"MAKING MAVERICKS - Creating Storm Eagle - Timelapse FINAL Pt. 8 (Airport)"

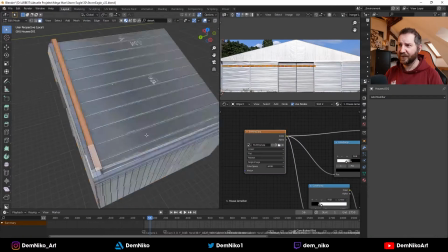244s
But they will be also visible, I think, just in the first scene, so it doesn't have to have too much
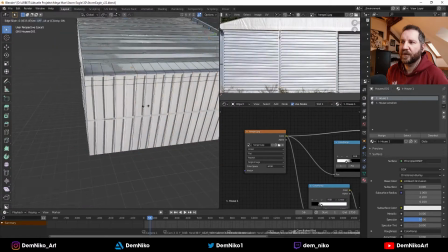253s
like geometry or detail. It just has to look real enough for the first scene, for the first camera shot.
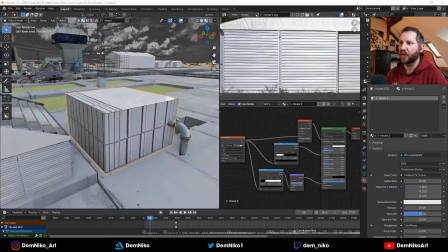262s
Overall, it's not visible at all in the whole video.
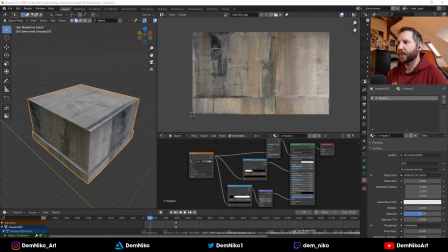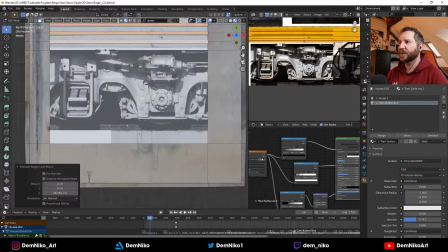272s
Yeah, there I'm using some engine parts from trains to make
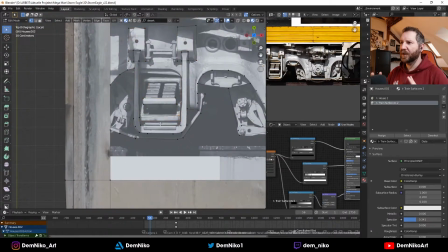277s
like motor models or things like that.
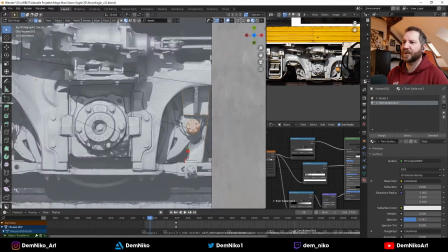282s
But that's really interesting. It's very cool to use this, because they look super random if you don't know what it is.
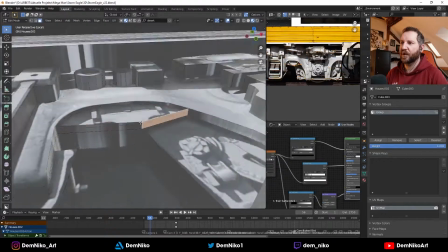290s
And it just looks like a engine part or like a technical part, whatever this might be.
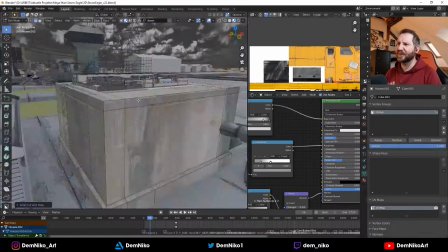297s
And if you extrude it, as you saw right here, it has very deep shadows, so sometimes that can help, sometimes it can be too much.
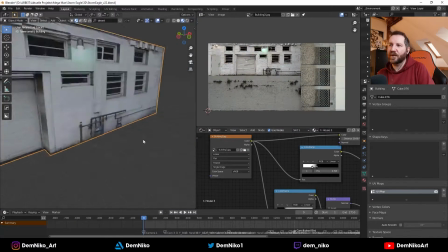306s
But it yeah, it was fun to make. Also with the building, with the windows, as you see,
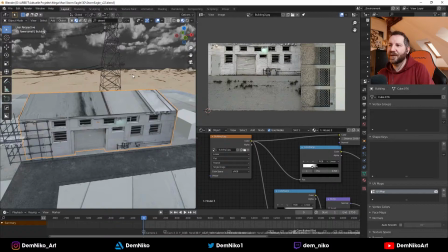312s
it's just a super simple setup, but it works for a building far away.
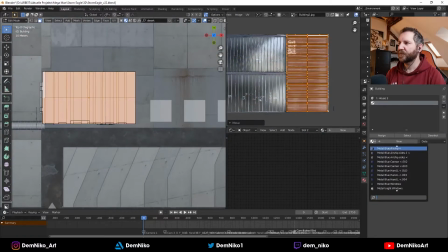318s
So that was fun. For the roof, I saw just used some panels that were actually on the wall,
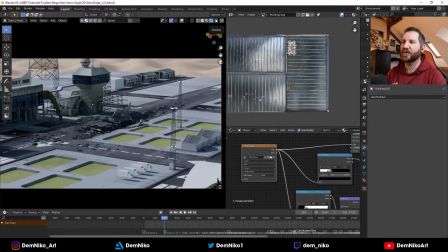326s
but again, it's so far away, you see it back there in the background.
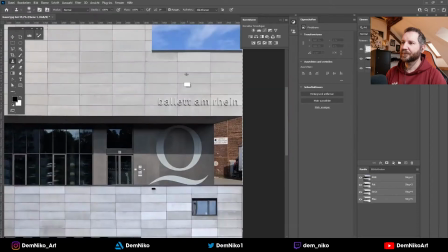332s
If it works, it works. Yeah, again, those buildings here from the city,
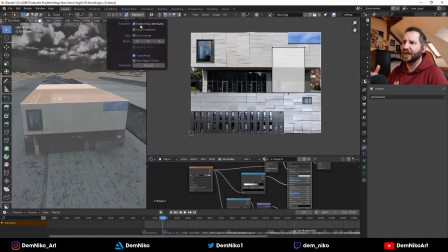342s
I used those and actually recreated the building itself a little bit, so that was fun.
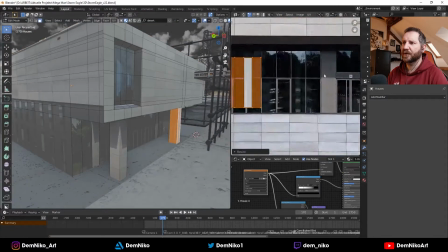350s
I'm not sure what kind of building it actually is, but it was fun to put it in the scene.
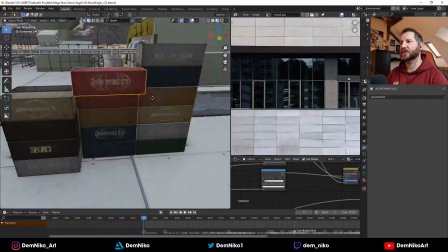359s
So what came next? Oh yeah, some container assets, also from Ian Hubert.
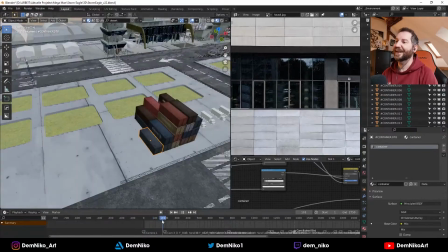365s
So thank you again, Ian. These were really cool because they are also randomized.
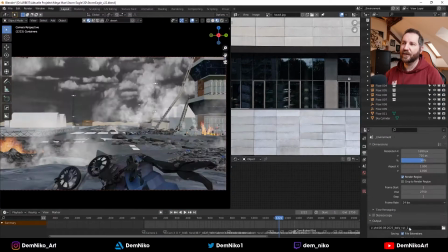372s
So if you copy them, the color and the logos on it are randomized.
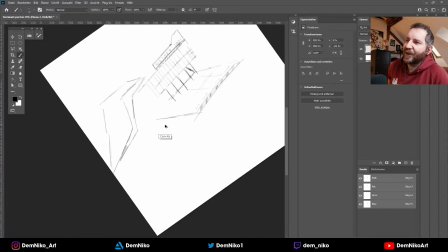378s
So you have always a new asset. And there you see, I couldn't leave the terminal like it was, so I had to
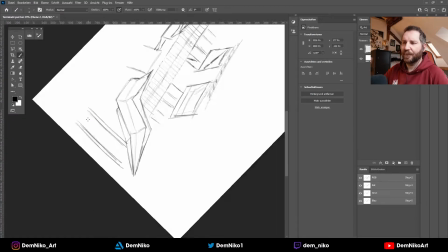388s
redesign it basically. So I took I looked at some references and I got some inspiration.
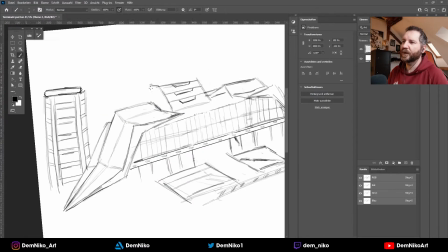396s
So I thought, okay, let's redo it again, but this time, as you see,
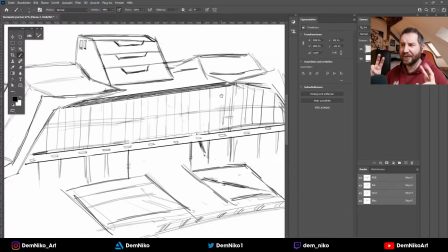400s
a little bit more sci-fi design-wise.
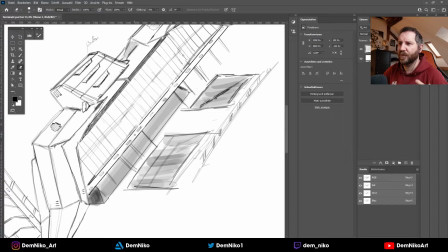406s
And yeah, it kind of worked, but I still, in the end, I improvised with the 3D model and made it a little bit more different.
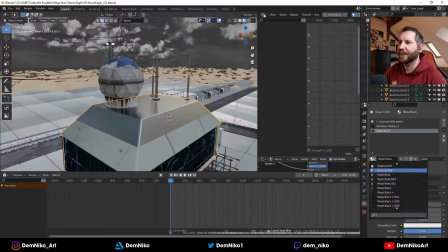414s
But yeah, soon you can see.
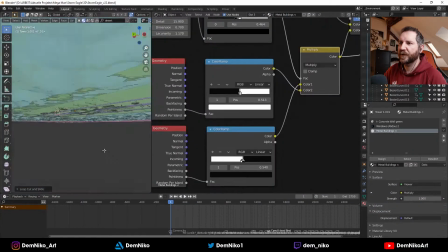418s
So here I'm still adding some more different materials to make it more versatile.
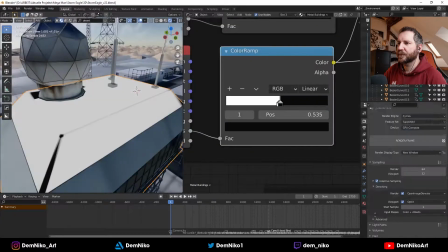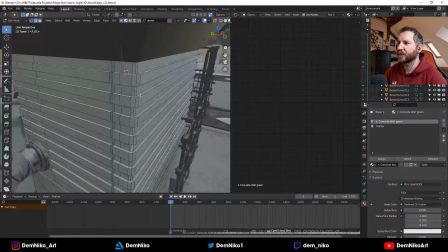433s
With the shaders, that was a pain also. With the next video, I definitely learned a lot,
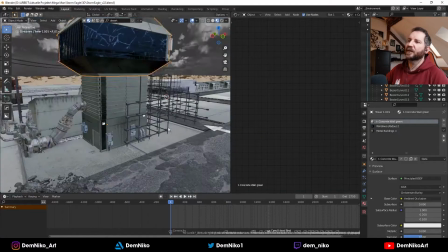438s
so I will improve a lot to the whole process.
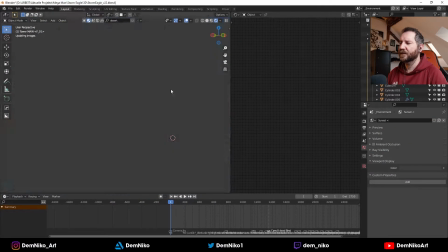449s
Yep. I also got some small 2D assets.
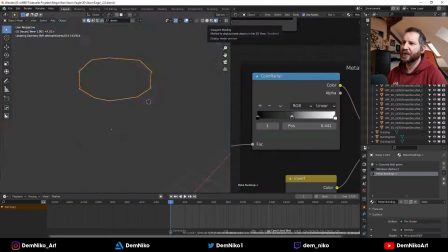455s
So you see them there. I think from ArtStation, from someone.
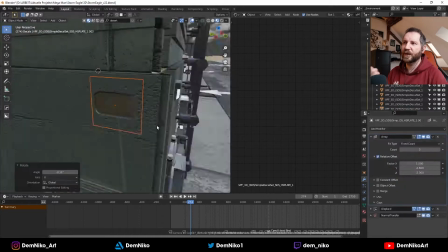460s
They had like a free asset pack with 2D assets, so I used those to put on the buildings,
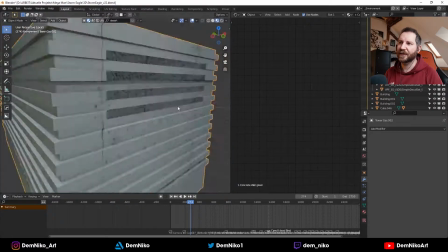468s
put on the ground and everywhere, to add more details, to add little like structural metal things,
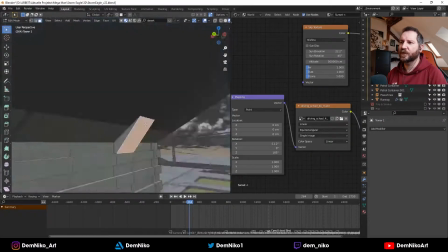475s
a little sci-fi agreeables. So that was very cool to make it a little bit more like sci-fi looking,
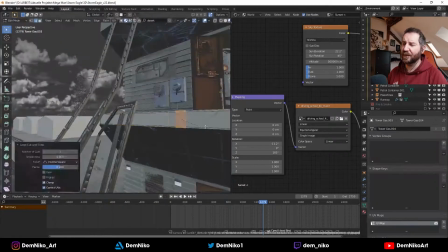484s
but also like nice, super glossy, like very sleek sci-fi, like Star Trek or whatever.